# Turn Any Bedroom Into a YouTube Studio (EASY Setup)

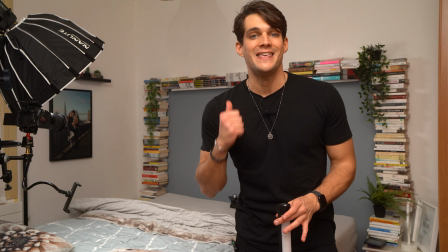494s
This is because I want to try to match the blue that we have in the background, the color that we have in the background. So I have these tube lights.
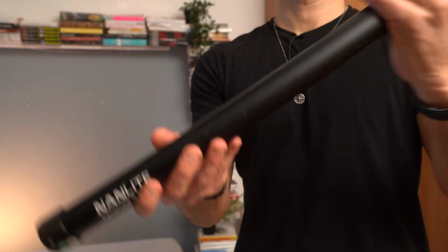501s
This is a Pavo Tube 30X Mark II by 9 light,
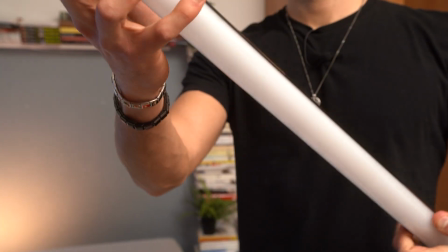505s
but you can use any sort of tube light or any sort of RGB light that you can find on Amazon, whatever you want.
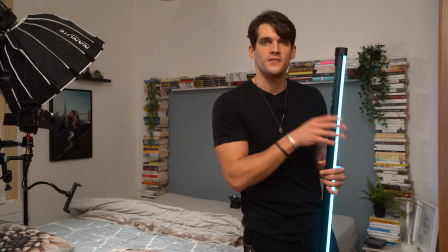510s
I'm going to put also all the links of things that I'm using down in the description.
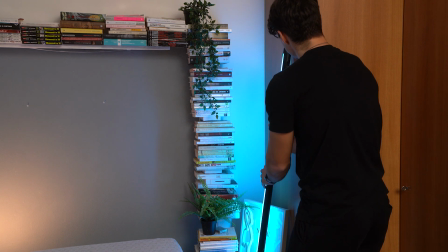514s
So I'm going to place this one just on the side right here so that we're pointing on this side of the bookshelf.
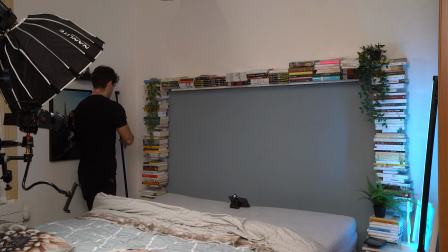521s
Then I'm gonna do the exact same thing with another tube light on the other side.
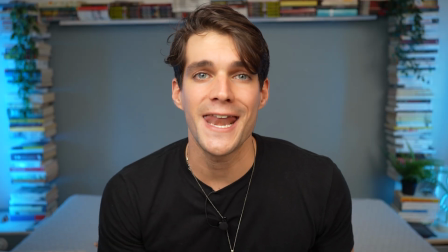527s
There you go. Now I'm gonna check again on the framing, and this looks really, really good.
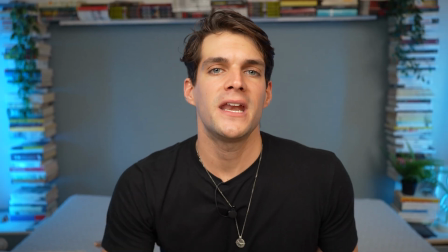531s
But I think we can make it even better by creating more contrast.
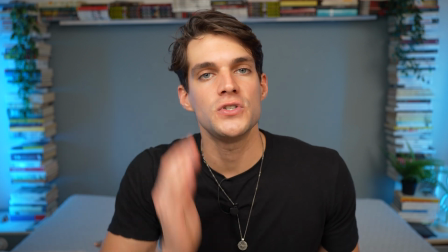535s
And to do so, I'm gonna try to place one light behind myself, pointing towards the wall, but with a contrasting color, which can be a warm yellow.
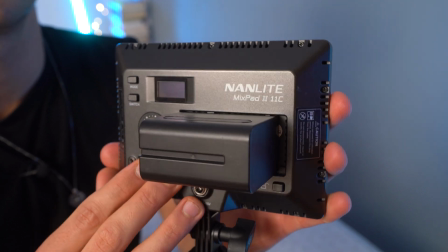543s
And to do so, I'm using this one, which is a non-light MixPad 211C, which is a RGB light,
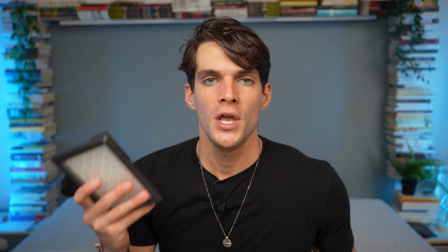549s
but you can use any sort of RGB light that you want, or whatever you have already in your house is gonna work.
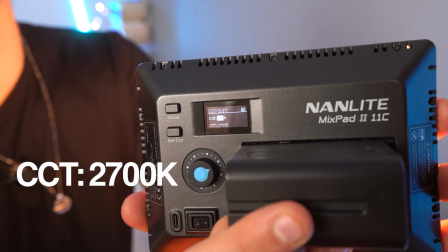554s
So I'm gonna turn it on, and I've set it to 2700 Kelvin, which means is a warm white.
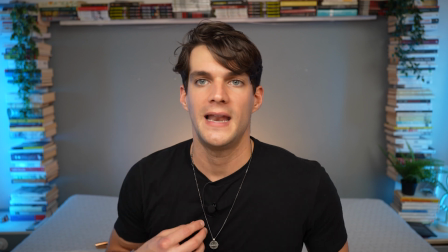561s
And then I'm gonna place it just behind myself like that. Okay, this looks already pretty good.
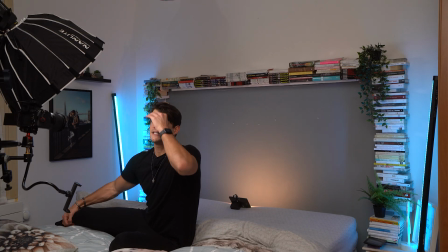567s
Now I have the light that I'm gonna turn off right now.
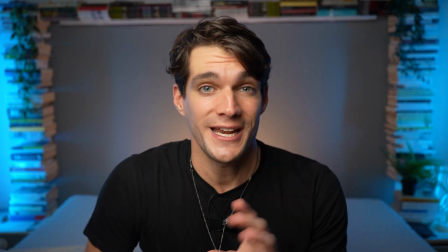575s
Okay, cool, and this looks already pretty awesome. Now there are two more things that I wanna do.
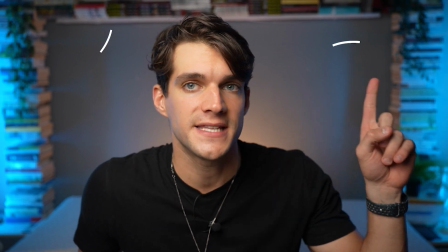581s
First, I wanna try to add some fairy lights on the plants, on both plants,
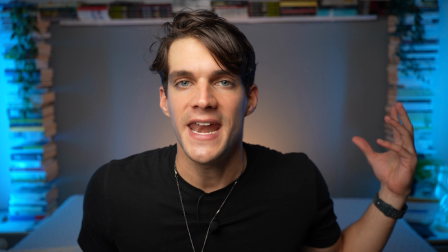584s
and also I'm gonna try to have a rim light that is gonna try to illuminate more my darker side.
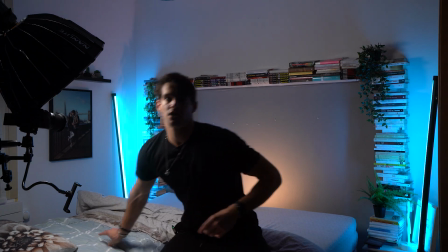591s
So first things first, let's add some fairy lights.
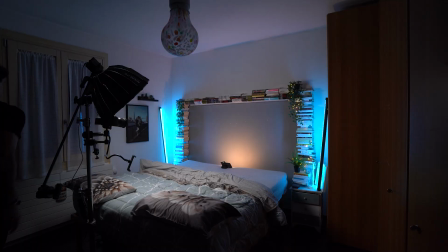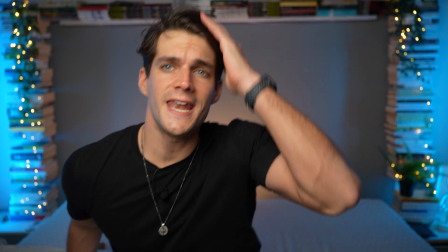603s
All right, we added fairy lights, and as you can see, they look pretty fantastic,
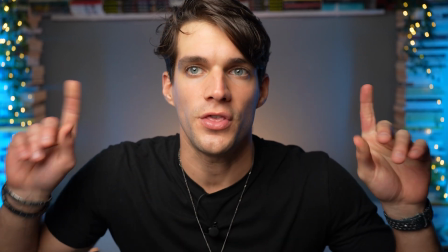609s
especially on plants and especially when we have this bokeh effect where those areas are blurred, whereas I am actually in focus.
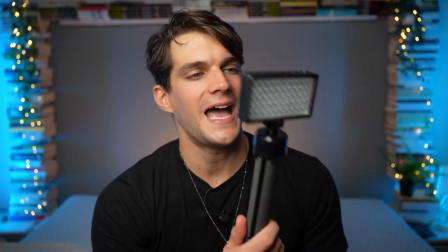617s
And then one last thing that I want to try to do is adding one more pocket light on the darker side.
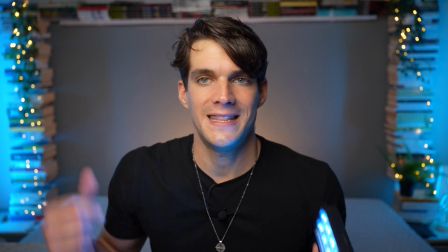622s
So I'm going to turn this one on, and I'm going to try to have it also blue like the background to simulate that one of those tube lights would actually hit me on the back.
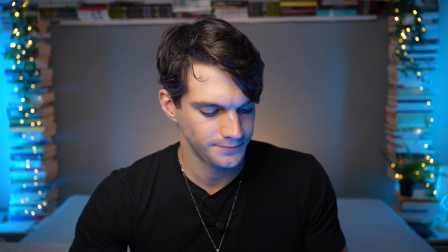630s
So I'm going to try to place this one right here.
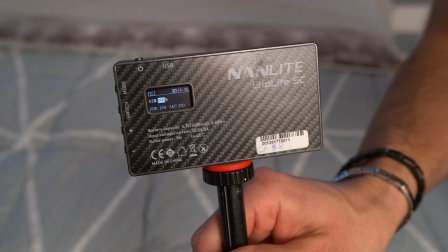635s
There you go. This is another pocket light. This is a non-light Light 5C, but once again, you can use any sort of RGB lights that you want that you find on Amazon.
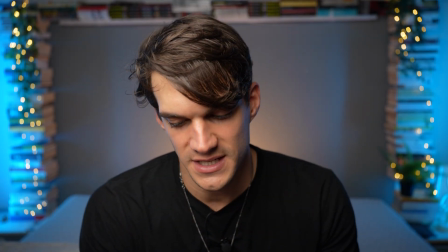645s
It doesn't have to be non-light one, or it doesn't have to be expensive ones. You can find them for very cheap.
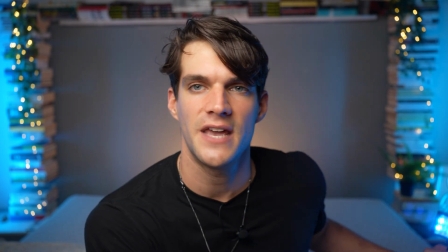649s
I'm going to increase the intensity. Right now I'm at 72% intensity.
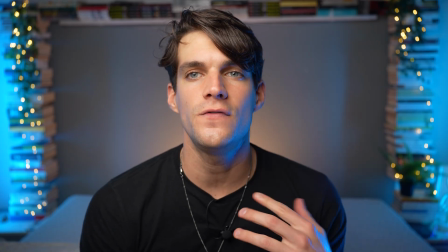654s
I'm going to try to have it out of frame just like that, and that's it. We have this beautiful rim light that is blue and simulates actually having it coming from the background.
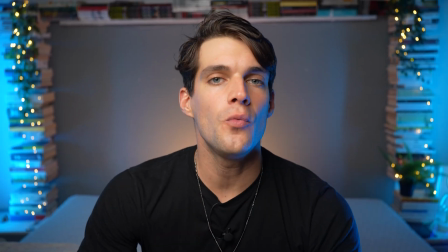663s
And this is the final framing that we have, but I want to show you one more thing because I think is actually really cool.
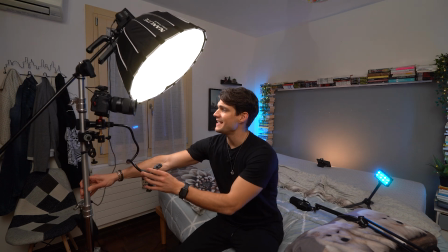668s
This is my one wheel YouTube setup. As you can see, the camera follows wherever I go because obviously it's attached to the tripod,
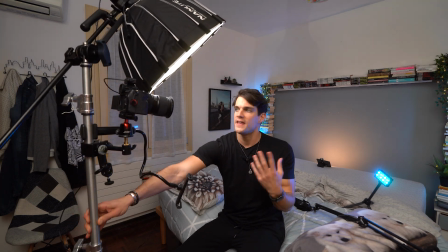677s
and even the light is attached to the tripod, and therefore I can move it and just change angle,
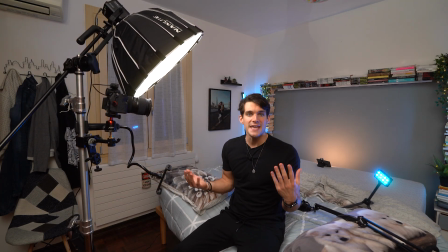681s
and the light is going to be amazing every single time.
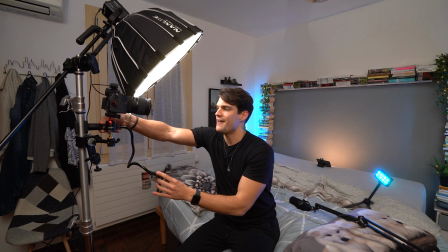685s
Now, there is one more thing that I want to show you here is that I have this attachment right here that is a very
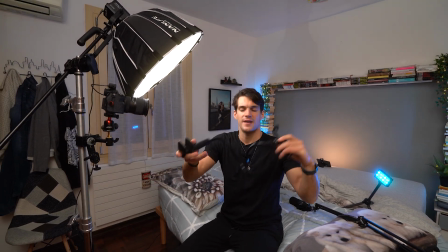691s
cheap from Amazon plastic kind of iPad holder so that I can have it just underneath here,
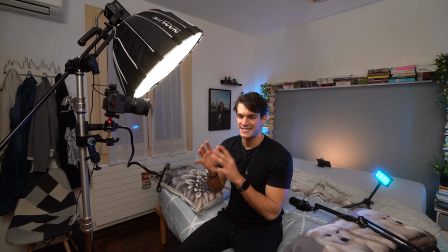698s
and then I can use my iPad as a second monitor in case I want to.
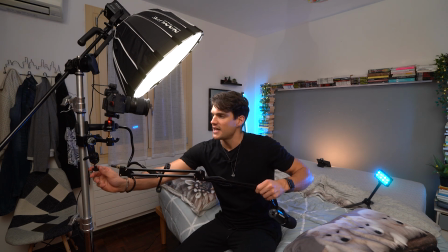702s
Then one more thing is I have another attachment on this clamp right here that allows me to
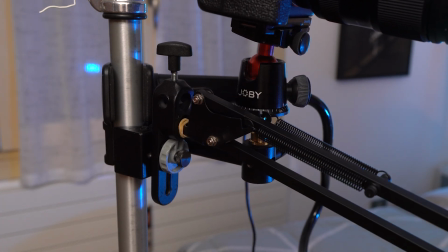708s
attach here a podcast mic in case I want to increase the quality of my content.
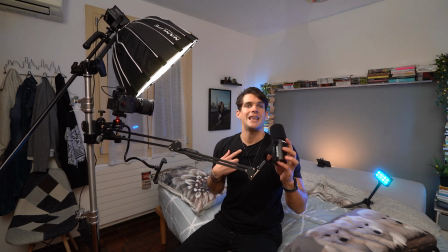714s
So right now I am simply using a lavalier mic, which is a wireless microphone.
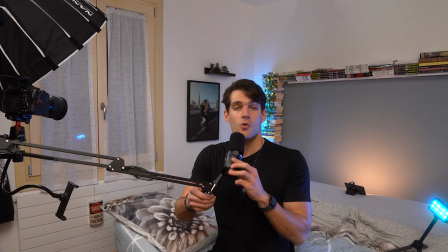719s
But if I want to have a podcast mic that is much higher quality than the lav mic, I can do exactly that.
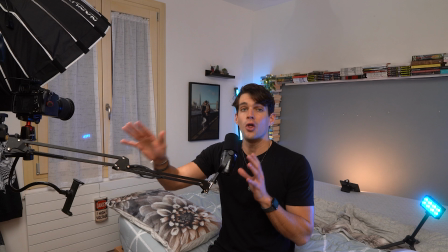724s
And once again, it's all on one wheel.
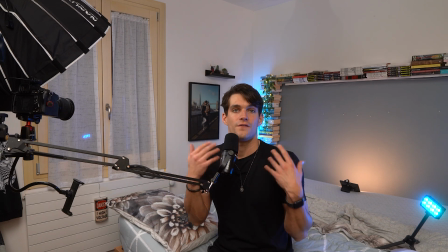727s
And this is pretty epic because the sound of this video that I want to create is going to sound extremely good.
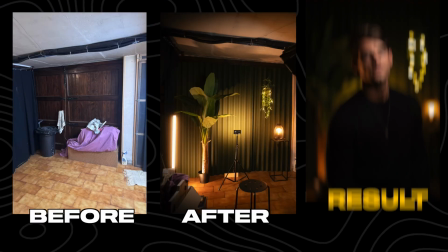733s
If you want to learn more about creating your own studio in any room, check out the Home Studio Blueprint,
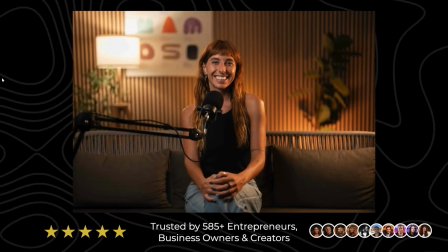739s
where I taught over 500 small entrepreneurs how to create an epic content studio in their own house.